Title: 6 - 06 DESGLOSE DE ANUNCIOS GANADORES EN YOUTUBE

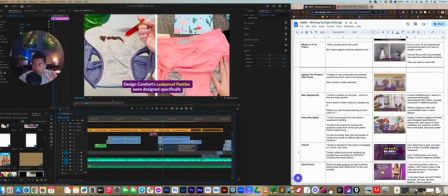(12:16)
I'm actually like, because this is, if I can hammer that home, that this thing actually works, then we've got, you know, we're covering our bases from an argument standpoint.
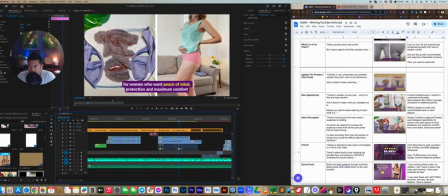(12:28)
And then, you know, showing it in use, we have the model wearing it.
Mind, protection, and maximum comfort from urine leaks.
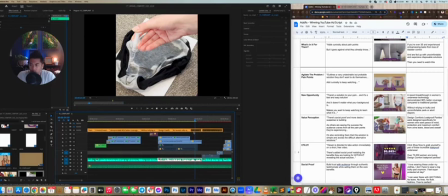(12:36)
Another leaking demo.
Blood and sweat. Click.
And as you can tell, like I'm dropping clips in here just kind of like as is. I'm leaving that black border around there. I'm not making it perfect.
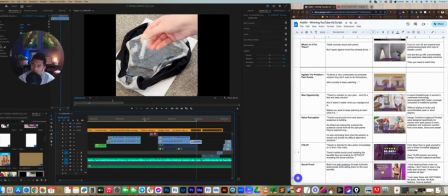(12:49)
And I think that's what kind of makes these videos stand out more, is because they look way more like raw, right? They're not super branded. They're not very commercially, and it, you know, gives you a reason to keep watching it, versus like, you know, typical commercial.
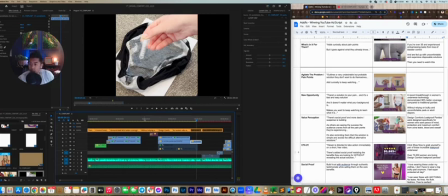(13:08)
You're like, okay, I know this is an ad. I know this is a commercial. I'm over it. I want to skip, even if it's like, you know, produced super well. There's just that part of you that's like, okay, I know I'm being sold right now.
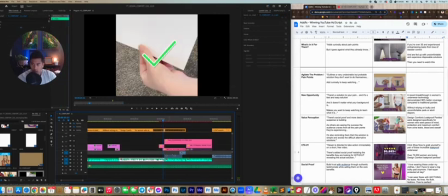(13:20)
So moving on, and by the way, these are some of the AdsRx overlays.
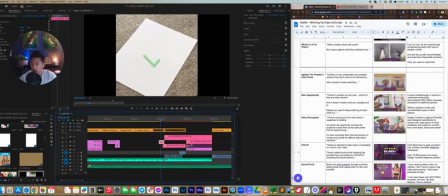(13:26)
This is like the check mark and cross mark. I love these.
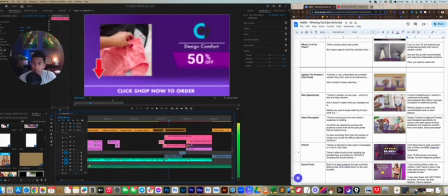(13:31)
I use them all the time.
Sweat. Click shop now to.
All right, so next we have our first CTA, okay?
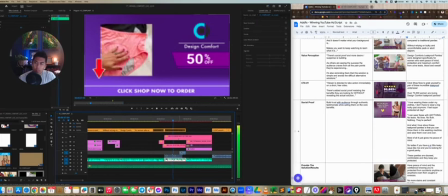(13:39) Click shop now to grab yourself a pair of these incredible leak-proof underwear.
All right, so this is actually another, this is an end screen, AdsRx end screen with AdsRx arrow. So you can definitely use that here.
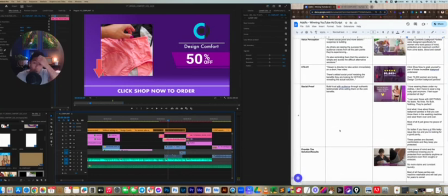(13:55)
But right here on that CTA, we are adding the offer and a call to action, right? So one important thing about YouTube is really just like directing people where to go.
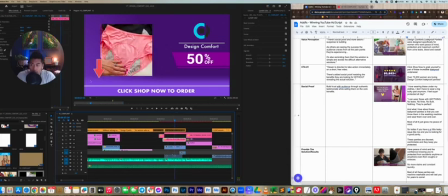(14:08)
So, you know, we have the arrow on the left side. So that's where the call to action is going to be. So we want to make that very clear. And I think like if you don't add call to actions in your YouTube ads, you're going to miss out. Definitely something you need to include in your content.
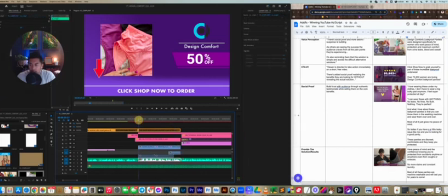(14:27)
So next thing, so yeah, basically you want to give the opportunity for someone to click through early on.
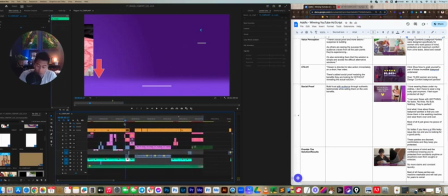(14:34)
See, that's like not quite halfway through the video, but we don't want to wait for them to watch the entire video to click through. So give them that opportunity at least once before the final call to action.
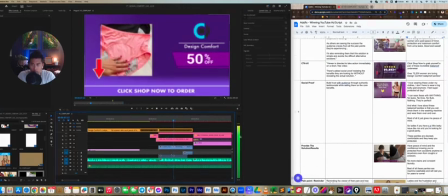(14:47) Click shop now to grab yourself a pair of these incredible leak-proof underwear.
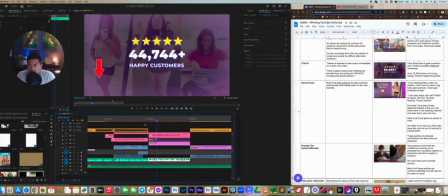(14:52) Over 73,000.
All right, so next we're going to be talking about social proof, and this is also a AdsRx overlay.
Over 73,200 women are loving Design Comfort Leak-Proof panties.
All right, so this is obviously social proof.
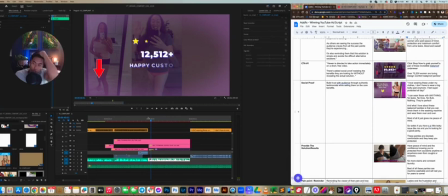(15:11)
If you can mention that, show a lot of different people using it, you know, grids and collages, this is going to really build up the hype and the excitement, build trust. That's what we're after here.
73,200 women are loving Design Comfort Leak-Proof panties.
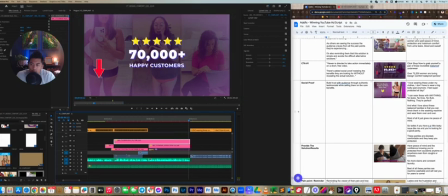(15:31)
And one thing you'll notice here is that I'm keeping the CTA arrow over here on the left, kind of like throughout the rest of the video, just so that they know that they can click over here.
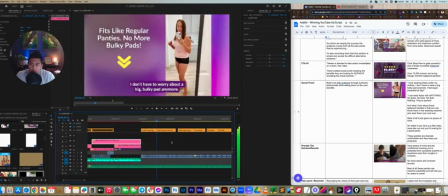(15:43)
Very important.
I love wearing these under my clothes. I don't have to worry about a big bulky pad anymore. I feel super protected all day.
Okay, perfect.
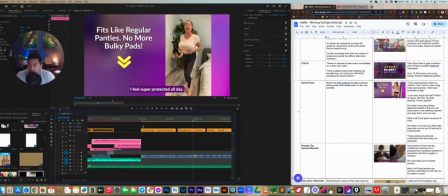(15:54)
So I have 3 different UGC testimonials here that, you know, we've shot in the past, but I'm only including ones that are specific to a particular feature or pain point, because that's really what it comes down to.
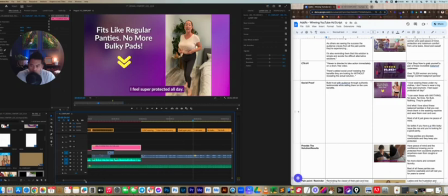(16:07)
It's like you don't want them all saying the same thing. You want them to be saying different things that other people can resonate with. And so you want to kind of like handle some of those objections through your UGC or through your testimonials.
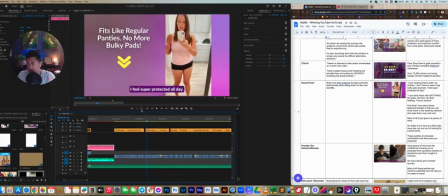(16:22)
So next one, and I'm also summarizing what she's saying on the left side.
Fits like regular panties, no more bulk, no more bulky pads.
I think that's also another opportunity for them to kind of just like subconsciously take it all in.
Super protected all day. I can wear these with anything.
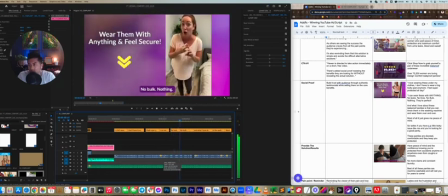(16:41) No leaks, no lines, no bulk. Nothing. They're perfect.
All right, so that's testimonial number 2. You know, she's talking about the bulk, feeling secure about it.
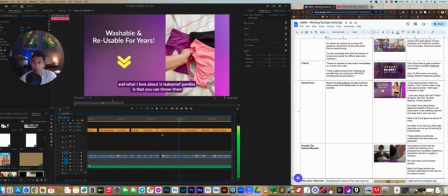(16:54) And what I love about these leak-proof panties is that you can throw them in the washing machine and wear them over and over.
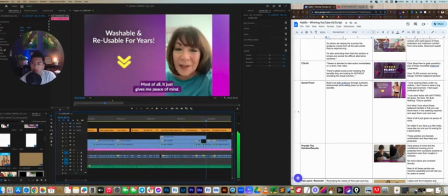(17:01) Most of all, it just gives me peace of mind.
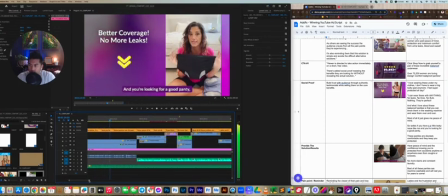(17:03) So ladies, if you have a little leaky issue like me and you're looking for a good panty, these panties are discreet, comfortable, and they keep you protected.
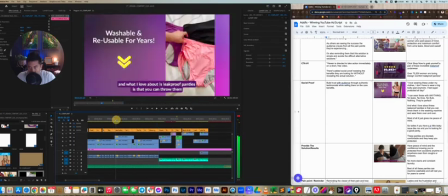(17:12)
Awesome. So that is the UGC mashup section. All right. And as you can tell, you know, it's a very simple sequence. We have that CTA, we have the benefits
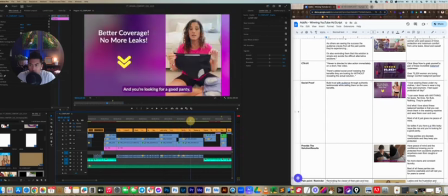(17:27)
alongside the UGC, and we have the actual testimonial happening, right? Like I said, the intention here is to just get them to click at this point. So because we've introduced the product already, so they already know. We've introduced the CTA. Now let's just get them to click through. All right.
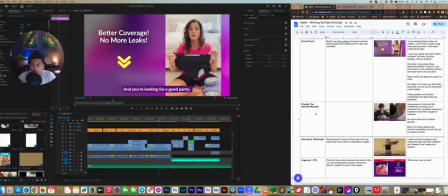(17:45)
So let's move on to the next final sections, provide the solution and the results.
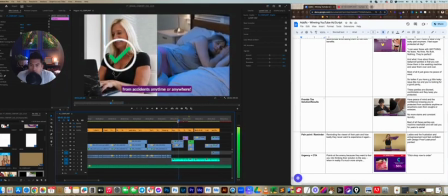(17:52) Have peace of mind and the confidence knowing you're protected from accidents anytime or anywhere, even from coughs or sneezes.
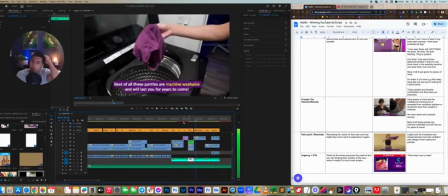(18:01) No more stains and constant laundry. Best of all, these panties.
So yeah, let's just go back here really quick.
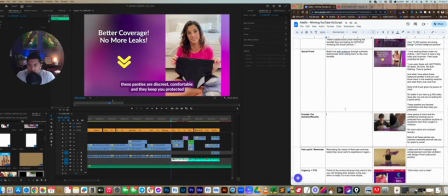(18:08)
So providing the solution and the results, like, let me just write this down. Reiterate benefits of your product or service. Okay. So, you know, we watch the UGC, what's in their mind.
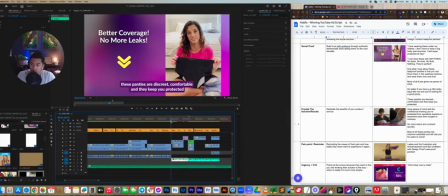(18:27)
We just kind of want to refresh their mind of why this is a good option.
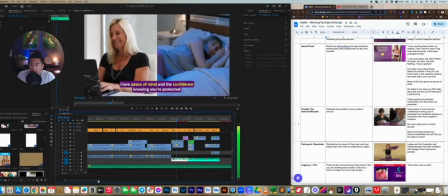(18:33) Have peace of mind and the confidence knowing you're protected from accidents anytime or anywhere.
Also, another opportunity to keyword stuff some of those trigger words, some of those words that they're looking for in the product. Peace of mind, confidence, protected.
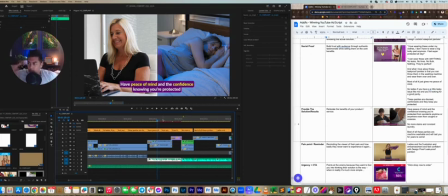(18:53)
These are all things that, you know, after reading through hundreds or not thousands of reviews, that, you know, this is what people care about. So if you can kind of already plant that into their subconscious, then you're going to win.
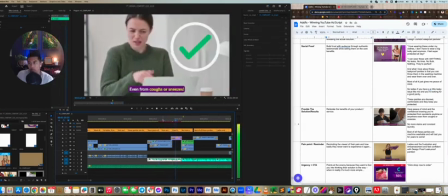(19:06) Protected from accidents anytime or anywhere, even from coughs or sneezes. No more stains and constant laundry.
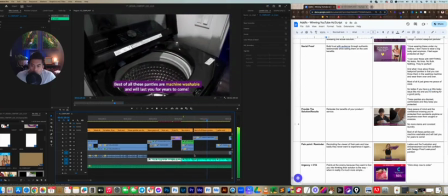(19:13) Best of all, these panties are machine washable and will last you for years to come. Ladies, end the frustration.
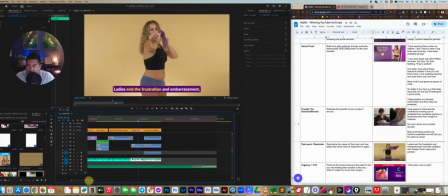(19:19)
All right, so that is the solution. Pretty straightforward, right?
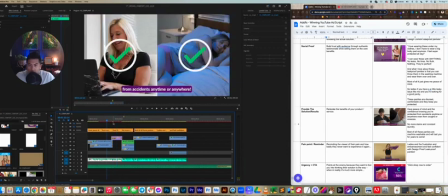(19:25)
I'm using grids again. I'm showcasing the pain points here. Showing a little bit of the features.
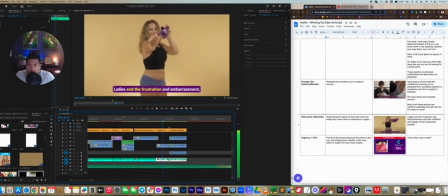(19:33)
Lastly, we have the pain point reminder.
End the frustration and embarrassment and feel confident again with Design Comfort Leak-Proof panties.
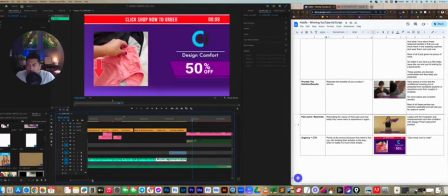(19:43)
And then boom, we have our final call to action, okay? So This call to action, it's kind of ugly, but it is what it is.
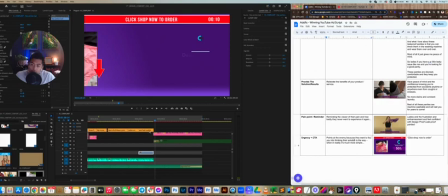(19:54)
There's urgency here and scarcity. We're using the timer, the AdsRx timer and the AdsRx CTA and the arrow.
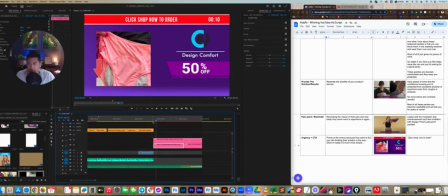(20:04)
There's a lot of layers here. And I think it's really smart to add timers on YouTube ads. I think mostly just affiliates do this. And so you kind of give people a reason to click.
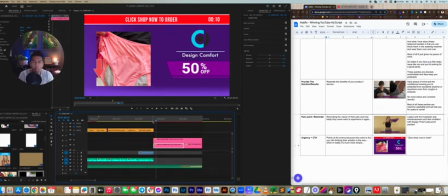(20:17)
It's like you have the timer going on, feels like time is running out. And so you want to kind of give them the opportunity. If they haven't clicked, it's like, okay, you got 10 seconds to click. This is your last chance. Another thing too is including your offer in there.